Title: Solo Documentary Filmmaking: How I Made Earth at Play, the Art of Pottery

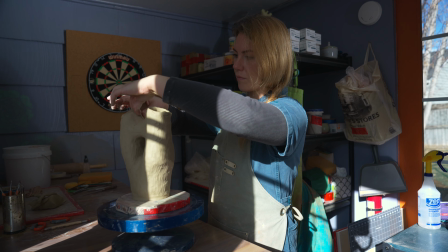4:09 The goal was to make it seem as though Anna was lit entirely by natural sunlight. But when I looked at the overall scene, I realized that the light hitting her hands and the light hitting her face were much too different in intensity. And so, to make it easier, I flagged off the upper part of the window and lit her face using the spotlight from the other side. I wanted to pull her off the background while not making it seem unnatural, and I like the effect here.
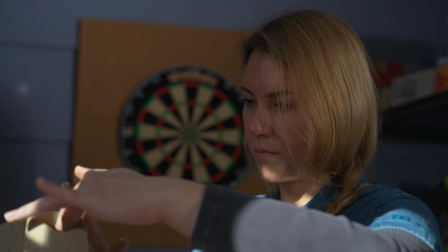4:34 I probably could have took a few more lights with me, but I was limited by space in the studio, as well as what I could fit in my Pelican Air case. I also think this confirms that you can travel light and still produce a film that is visually stunning. One light and one softbox was enough to take care of everything we needed on set that day. Now granted, we were in a small space, and there wasn't much room to set up many other lights.
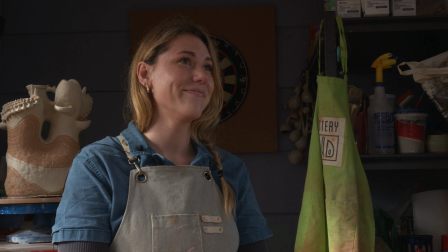5:01 But it got the job done, and it looks great. The other use I had for the light was for the scenes at the pottery wheel.
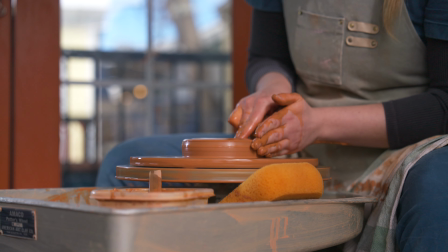5:08 I found that it was difficult to bring Anna and the project she was working on off of the background, even though we had a fair bit of visual compression in the scene.
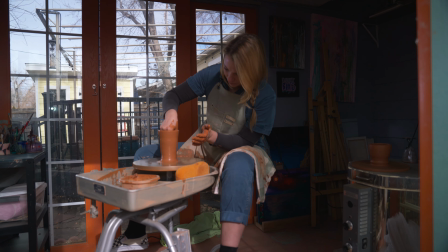5:17 So to aid with visual separation, I placed the spotlight across the studio from the camera, just outside the door, and aimed it across the edge of the project. Admittedly, it's a very subtle effect, but I think without this light, the scene wouldn't be half as dynamic.
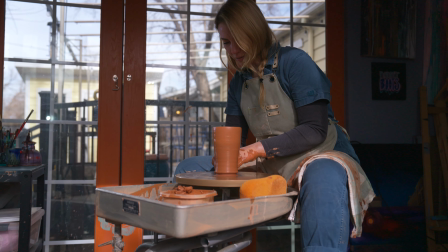5:31 The last lighting setup is probably the easiest. I brought my light inside the studio, set up my 37.5-inch softbox, and aimed it just above where I proposed our first camera angle.
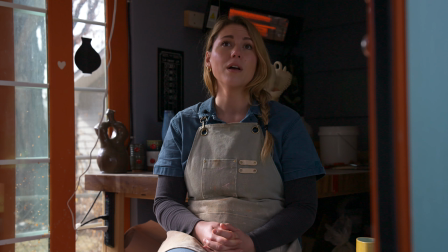5:43 Later on, I would move the camera and film some other scenes outside of the studio. By placing the key light on the side of the sun, nearest the existing source, I was able to easily recreate the interview shots, moving the camera and reshooting takes seamlessly in a way that you'd probably never even know.
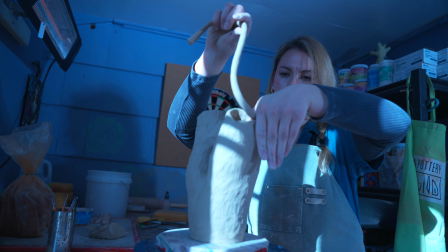6:04 The last item I want to talk about is post-production. And this is one area where I'm not afraid to admit I made a mistake.
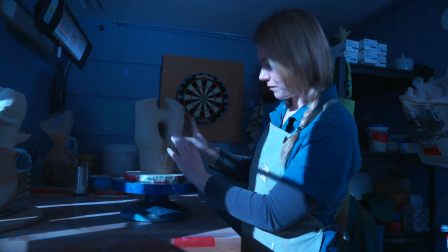6:12 The night before the shoot, I had been tinkering with tungsten white balance on my FX3.
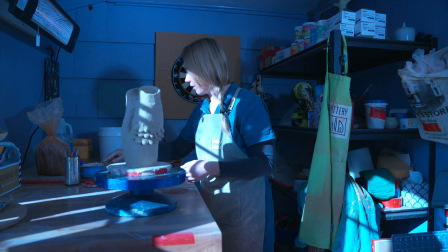6:17 I unfortunately left that white balance setting in place when I went to shoot with Anna the following morning.
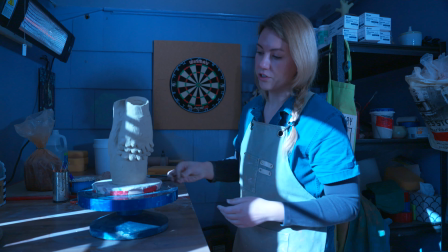6:23 What resulted was a number of early shots coming out with a deeply blue tint.
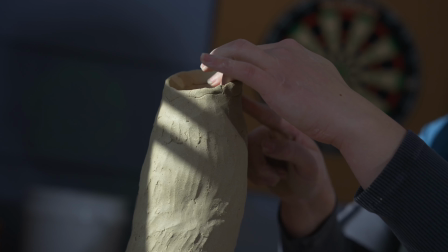6:27 Fortunately, I was shooting in ProRes RAW, and it's possible to recover white balance.
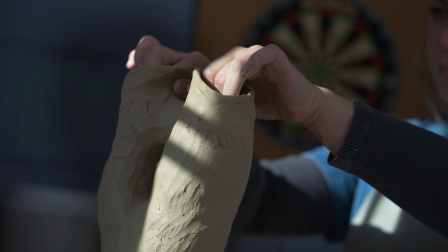6:33 One other item that I'd like to mention, and this is merely an observation, not a complaint, is that noise reduction in ProRes RAW workflows has to happen in post. I feel like this is something relatively normal to stills photographers, but if you've been in a video-first workflow most of your career, you might find it a bit jarring. So make sure that you have a powerful computer and a great noise reduction algorithm. I'll be testing out a few in a later video. That's it. Music, lighting, sound, pre- and post-production. We've covered the entire gamut of how I created Earth at Play, the art of pottery. This won't be the last production on my channel, and I hope you'll stick around because I have plenty more content coming for you in the next few months. Filmmaking tutorials, investigative documentaries, and anything that I think will help me and you stay curious.